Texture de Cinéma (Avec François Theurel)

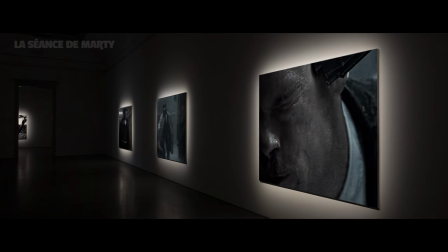43:20 C'est d'ailleurs ainsi que Darius Conji parle des zones d'ombre dans le cadre. L'obscurité, ce n'est pas l'absence de lumière.
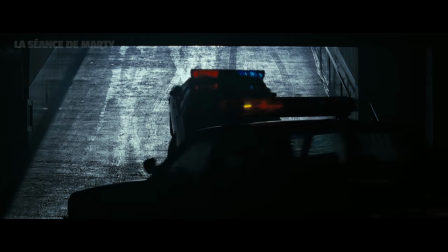43:26 Et quand on voit Seven, on comprend tout de suite où il veut en venir.
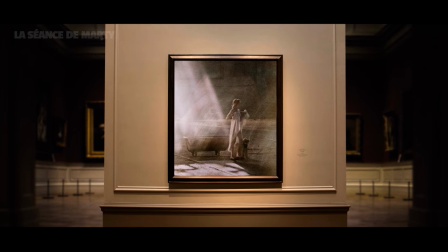43:33 Mais sinon, parlons d'un plan autrement plus lumineux. Une occasion toute trouvée pour vous parler d'un de mes réalisateurs fétiches, Peter Greenaway.
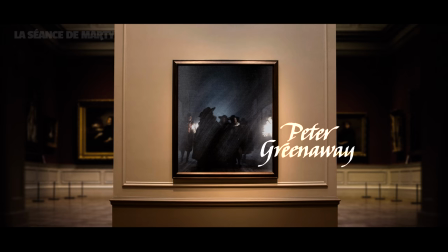43:41 Un plasticien et artiste peintre reconverti dans la réalisation de films. Et... comment dire... ça se voit.
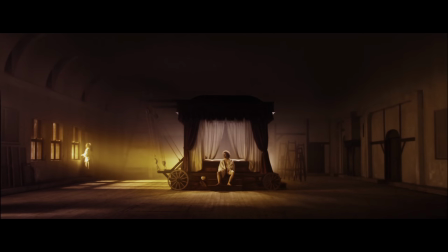43:48 Ça se voit beaucoup, beaucoup, beaucoup.
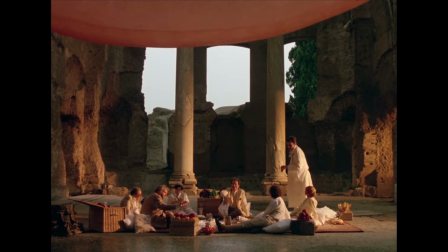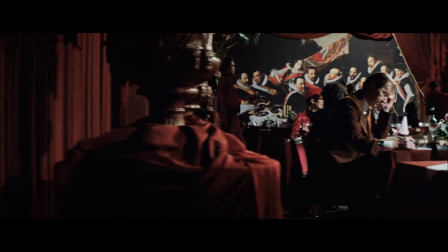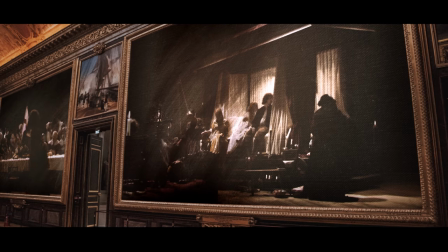44:06 Inutile de vous faire un dessin.
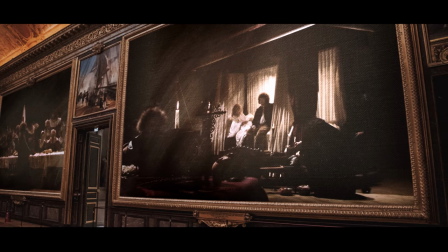44:08 En voyant ces images, vous aurez compris que ce cinéaste britannique a pour principale ambition de confondre ses plans de cinéma avec d'authentiques peintures du XVIe siècle.
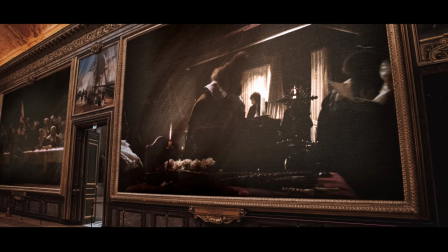44:16 C'est d'ailleurs le thème de son film le plus connu, sorti en 1982. Meurtre dans un jardin anglais.
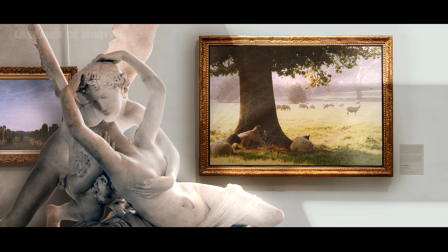44:23 Un film dont l'écriture fut motivée par Peter Greenaway lui-même, suite à l'une de ses expériences personnelles lors de ses études aux Beaux-Arts,
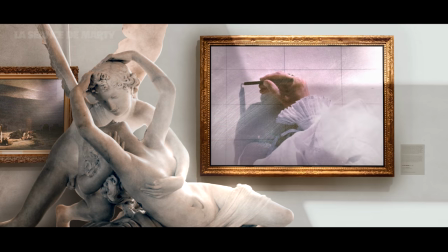44:30 et plus particulièrement lors d'un cours de croquis d'extérieur, où la principale contrainte formelle est de dessiner ce que l'on voit,
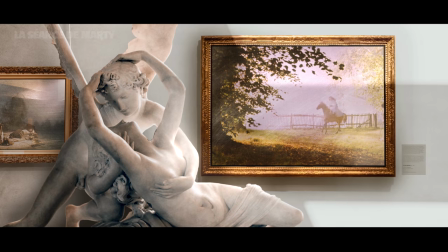44:36 et non pas ce que l'on sait. Alors, si vous ne comprenez pas ce que cela implique, je vais être plus précis, donc accrochez-vous.
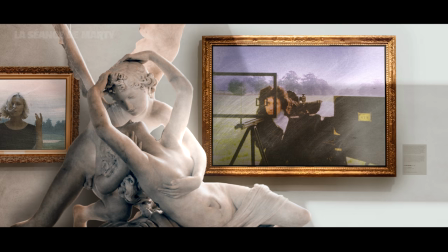44:43 En gros, vous devez choisir un axe pour dessiner le panorama de votre choix.
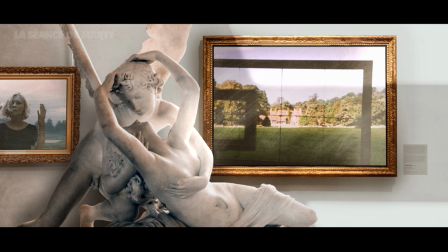44:46 À ceci près que la lumière du soleil, elle, est évidemment inconstante, puisqu'elle se déplace au fil des heures.
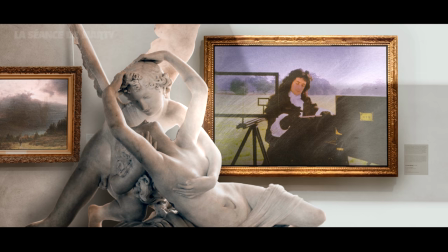44:52 Sauf que, aux Beaux-Arts, si les ombres changent de place sur le modèle, eh bien vous devez poser les crayons jusqu'au lendemain.
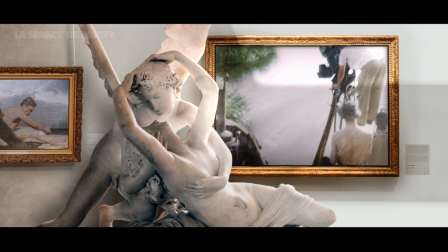44:58 En espérant que la météo soit elle aussi semblable à la veille, hein, sinon ce serait trop facile. Une contrainte qui donnerait des sueurs froides à absolument tous les chefs opérateurs du monde.
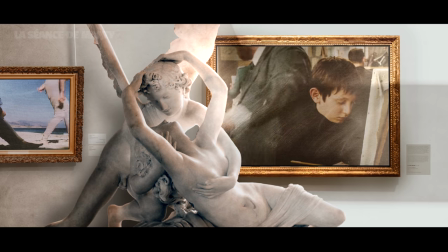45:06 Quand j'ai appris ça, je me suis dit heureusement qu'ils ont refusé mon dossier en 2009.
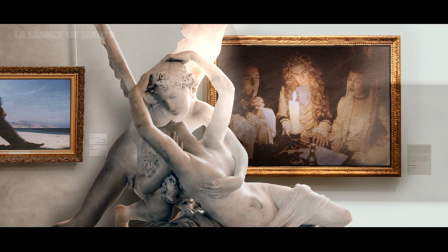45:10 C'est donc autour de ce principe que s'articule cette intrigue mystérieuse à la Agatha Christie, à base de mensonges,
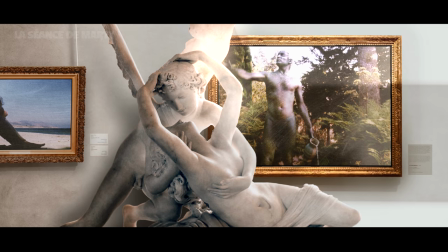45:16 de trahisons, d'adultères, et même de statues qui se mettent à bouger, mais je ne vous en dis pas plus.
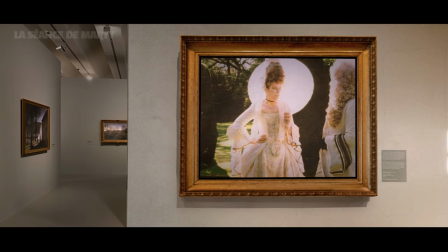45:21 Le synopsis. L'épouse d'un riche propriétaire anglais du nom de Monsieur Herbert demande à Monsieur Neville, un peintre paysagiste de renom,
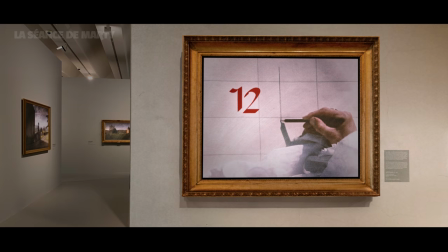45:29 d'effectuer 12 dessins du domaine de son mari, suite à quoi Monsieur Herbert part en voyage à l'étranger.
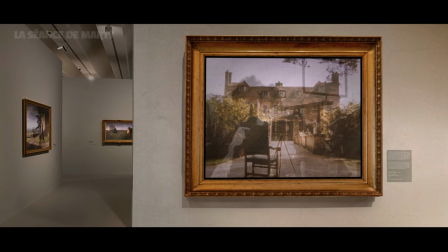45:35 C'est alors que Monsieur Neville commence les premiers croquis de l'extérieur de la maison, tout en respectant donc cette fameuse contrainte.
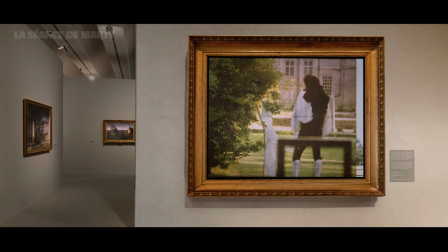45:41 Sauf qu'au fil des jours, Neville s'aperçoit que les vêtements que portait Monsieur Herbert au moment de son départ apparaissent comme sortis de nulle part,
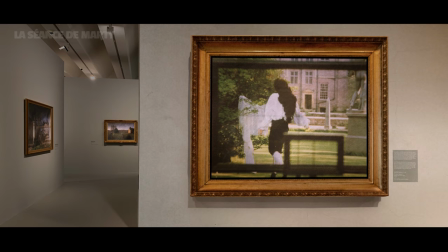45:48 obstruant les panoramas qu'il avait commencé à dessiner la veille. Cette contrainte, lui interdisant formellement d'enlever ses vêtements de son champ de vision ou de faire comme s'il n'était pas là,
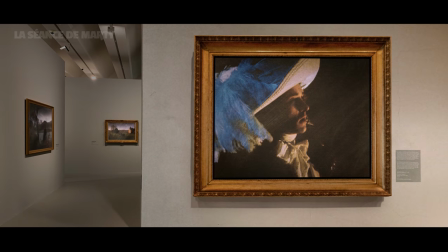45:56 Neville va doucement se rendre compte que Monsieur Herbert a probablement été assassiné et
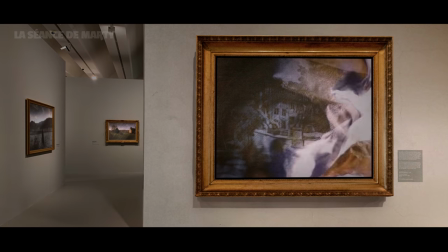46:01 que ses planches de dessin constituent davantage des pièces à conviction que de jolis paysages.
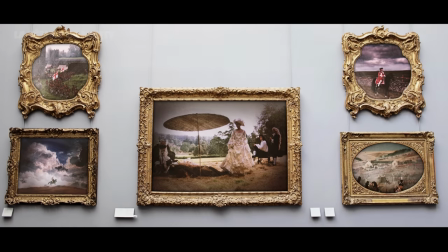46:06 Alors, pourquoi je vous résume en détail le scénario alors que cette chronique ne s'intéresse qu'à l'aspect visuel des films?
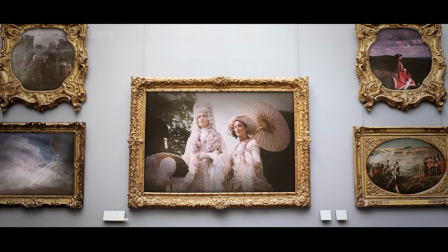46:12 Eh bien déjà pour vous inciter à voir ce chef-d'œuvre qui a toute mon estime, mais aussi pour vous montrer que la photographie de ce film est en totale adéquation avec son récit.
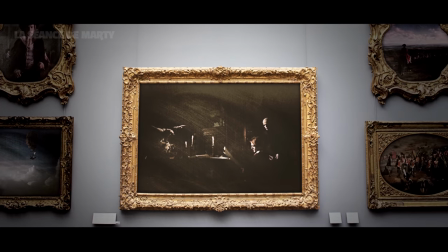46:20 Avec son idée. Un peu à la manière du fameux plan raté du Nosferatu de Herzog, on remarque que l'image de meurtre dans un jardin anglais souffre pas mal de ce qu'on pourrait facilement qualifier d'imperfection de l'objectif,
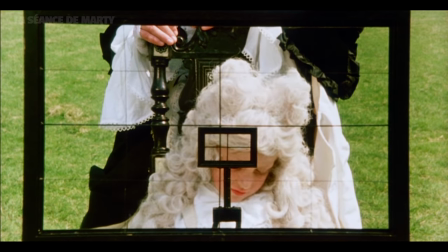46:31 dû à un matériel pour le moins daté. Aucune image n'est réellement nette. Il est même difficile de distinguer le visage des protagonistes passé une certaine distance.
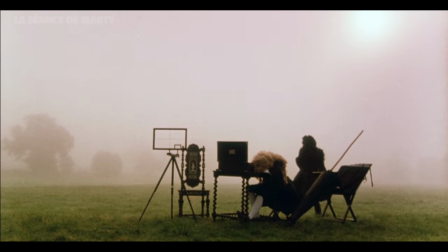46:40 Et surtout, le grain est omniprésent. Il bouche littéralement toutes les zones du cadre, lumineuses et obscures.
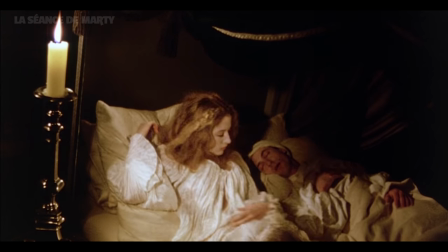46:45 D'où cette sensation de voir une peinture en mouvement.
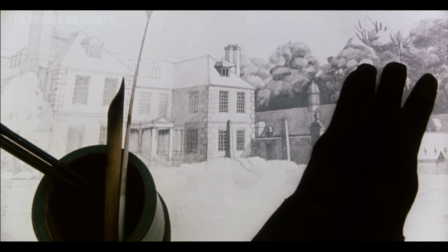46:48 Lorsqu'on sait que tout le principe du film consiste justement à brouiller les pistes entre les plans et les planches, je trouve ce film absolument parfait tel qu'il est.
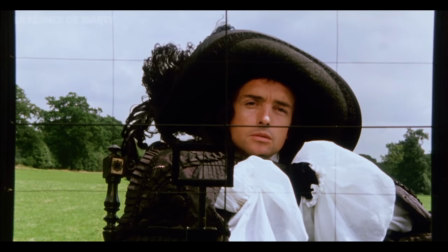46:56 Et moi, quand je vois Monsieur Neville s'interdire avec autant de zèle de changer ne serait-ce qu'une parcelle d'ombre de son dessin,
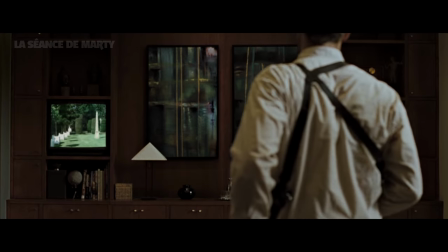47:02 je repense à Darius Conji, qui s'interdit formellement d'attendre quoi que ce soit de la post-production. Car pour lui, c'est sur le plateau que tout se passe.
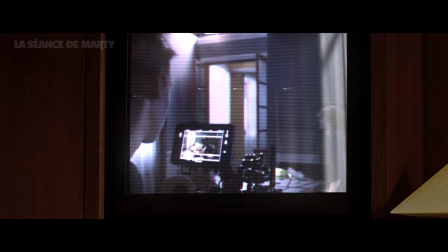47:09 C'est sur le plateau, avec les acteurs, avec la lumière, avec toute l'équipe technique, que l'on définit l'image que l'on aura dans le film, et pas après.
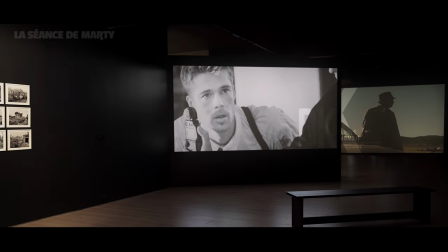47:16 Telle est sa contrainte à lui. Présenté tel un manifeste qu'il définit lui-même comme sa politique de création, avec laquelle il ne s'autorise aucun égarement.
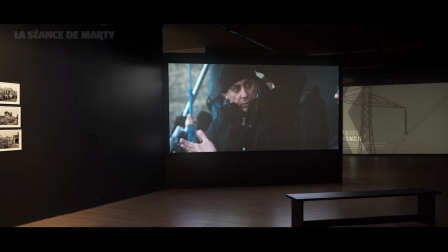47:25 Et ce, en argentique comme en numérique.